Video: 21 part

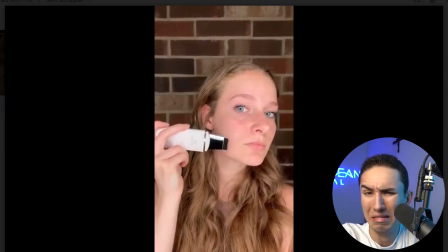1480s Removes dirt and oil from your pores, leaving you with a radiant, smooth complexion. Give it a try. You'll thank me later.
Yikes.
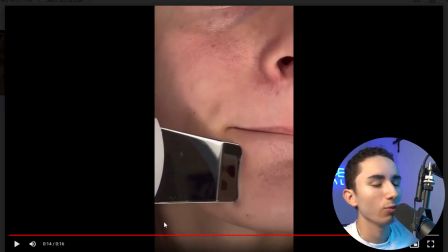1490s
Yikes, yikes, yikes, yikes, yikes, yikes. What is bad about that ad? There's no enthusiasm. It just sounds like a script. Again, and this is a big thing I've been communicating with my UGC content creators over the last month or two when I've been training them.
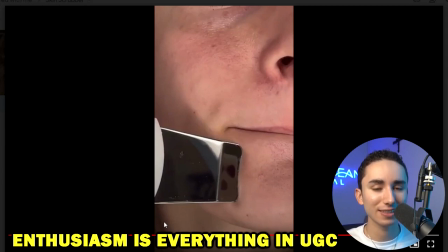1502s
Enthusiasm is everything. It's gotta feel like this is really a product that you have wanted your whole entire life.
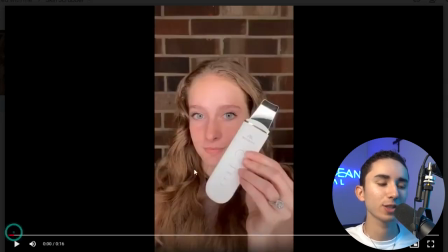1509s
This has got to be like a Christmas moment. Does this feel like a Christmas moment to you?
Want to double the effects of your skin? Want to double the effects of your skincare routine? Well, this unclogs your pores and cleanses everything.
No. What is that? It's bad. And hey, you know, you got to have meetings. And if you're not giving feedback to your influencers, they obviously don't know this. And again, because I personally like to work with influencers that are a bit new, you got to give them this feedback. It's great for everyone. And if they can't take constructive feedback and they take it as an offense, then okay, you got to part ways and then you'll find someone that can take it.
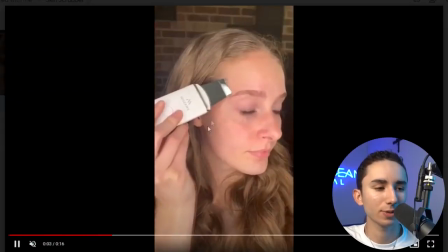1539s
But outside of the enthusiasm, let's go through the clips right here so we can see her using the product.
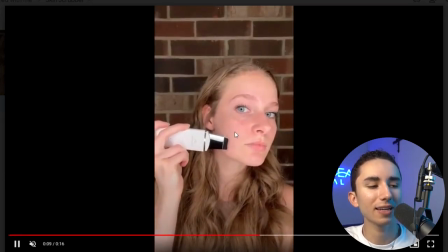1544s
So that's pretty cool with me. Good clips. Are they edited very fast? No, I would say this clip is way too long.
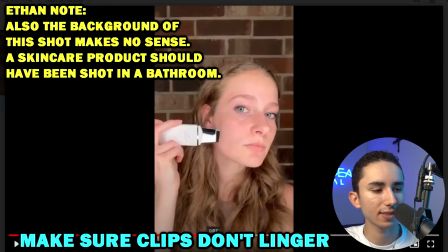1550s
Or like, how long is this clip right here? 6 seconds. All right, I would cut right here after like a second and a half.
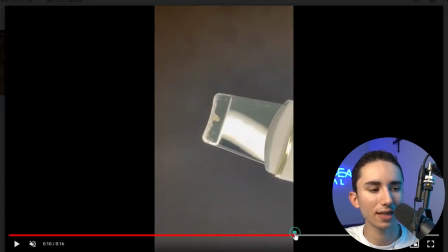1556s
But it goes on and it goes on and it goes on, and then we cut after like 3 seconds, and it's too boring. So again, with the editing, your influencers too gonna need a lot of help with their editing, and you gotta give them that feedback.
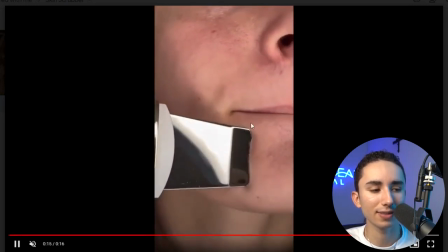1568s
So again, we show, okay, the product and stuff like this. So again, it's not the best in the world.
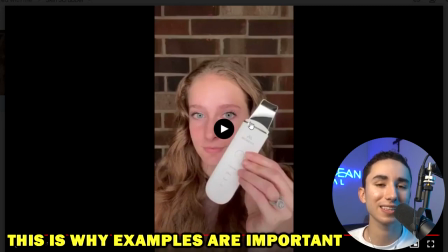1573s
It would need a lot of work. And usually when you're working with a creator, the main things that they're going to be bad at is going to be that enthusiasm level at first. So you got to really train them on that by giving them examples of what they should be aiming to do. Now, my last point to keep this video positive, how do you get great UGC content? Well, I would say the main thing to focus on if you're filming your own content or you're working with an influencer is always going to be that enthusiasm. The video's got to feel authentic. Again, you might have to tone it up a little bit if you're naturally like monotone and, hey guys, I'm reviewing this new phone case I got. It's the bee's knees. I'm obsessed with this because that line hasn't been said enough. You can't do that. You have to turn it up a notch, and it really does need to feel like this is a product you've been waiting for months. Like, oh my God, guys, I'm absolutely obsessed with this phone case. Let me show you it. But there's definitely a strict line because you have to seem like it's authentic. So again, in order to do that, you have to study inspiration out there. There are so many accounts on TikTok that review products every single day that you can look at for inspiration that have the right balance between authentic, entertaining, and have a great call to action all inside of one. And obviously the other things that make a great UGC ad on TikTok is making sure the ad is vertical, that it is fast paced. There's got to be a lot of clips. TikTok is very fast. So even when you're saying a line in your script that might take 3 seconds to say, there should be 2 or 3 clips said within that voiceover line to keep people interested, because TikTok is so fast-paced. The editing matters so much. Music choice is obviously big too. You want to use trending sounds. You can use tickboard.com.
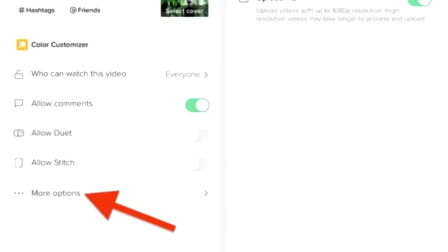1665s
You can just go upload your ad onto the TikTok platform and see what music pops up. But obviously the most important things will always be the enthusiasm and just great acting in general. So when you put it all together, it should look something like this. And obviously there's room for improvement with all the influencers that I've worked with and the ones that you're going to work with. So with this ad, I would say the clip usage could be a little more entertaining, but just listen to the enthusiasm of the voiceover.
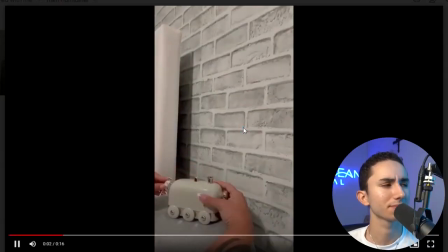1687s So I just got this in the mail and I am so excited to share it with you guys.
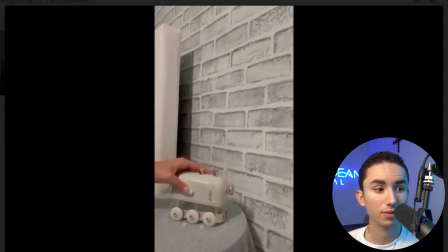1692s It's seriously the cutest humidifier I've ever seen.
The cutest?
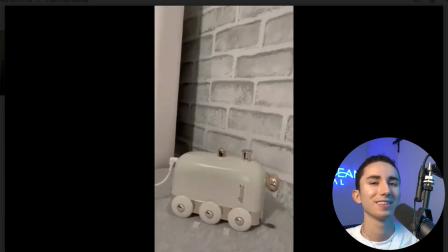1697s And it makes strange sounds. The best part is that I can finally breathe better.
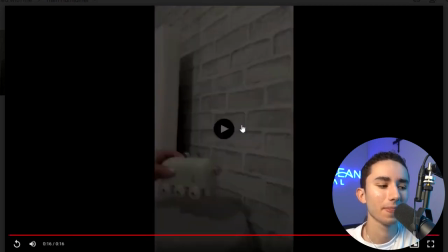1702s So you guys should try it out.
Enthusiasm is great in that ad.
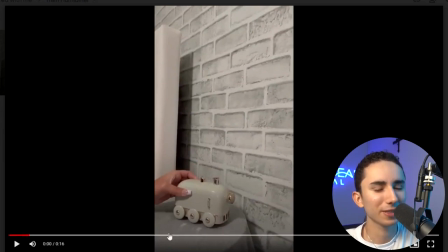1706s
Like I said, for clip usage, if I'm going to be critical, definitely zoom in, have different backgrounds. It can't just be one boring background on a table. But when you put all these tips in practice, you are going to make great UGC for whatever product you're selling.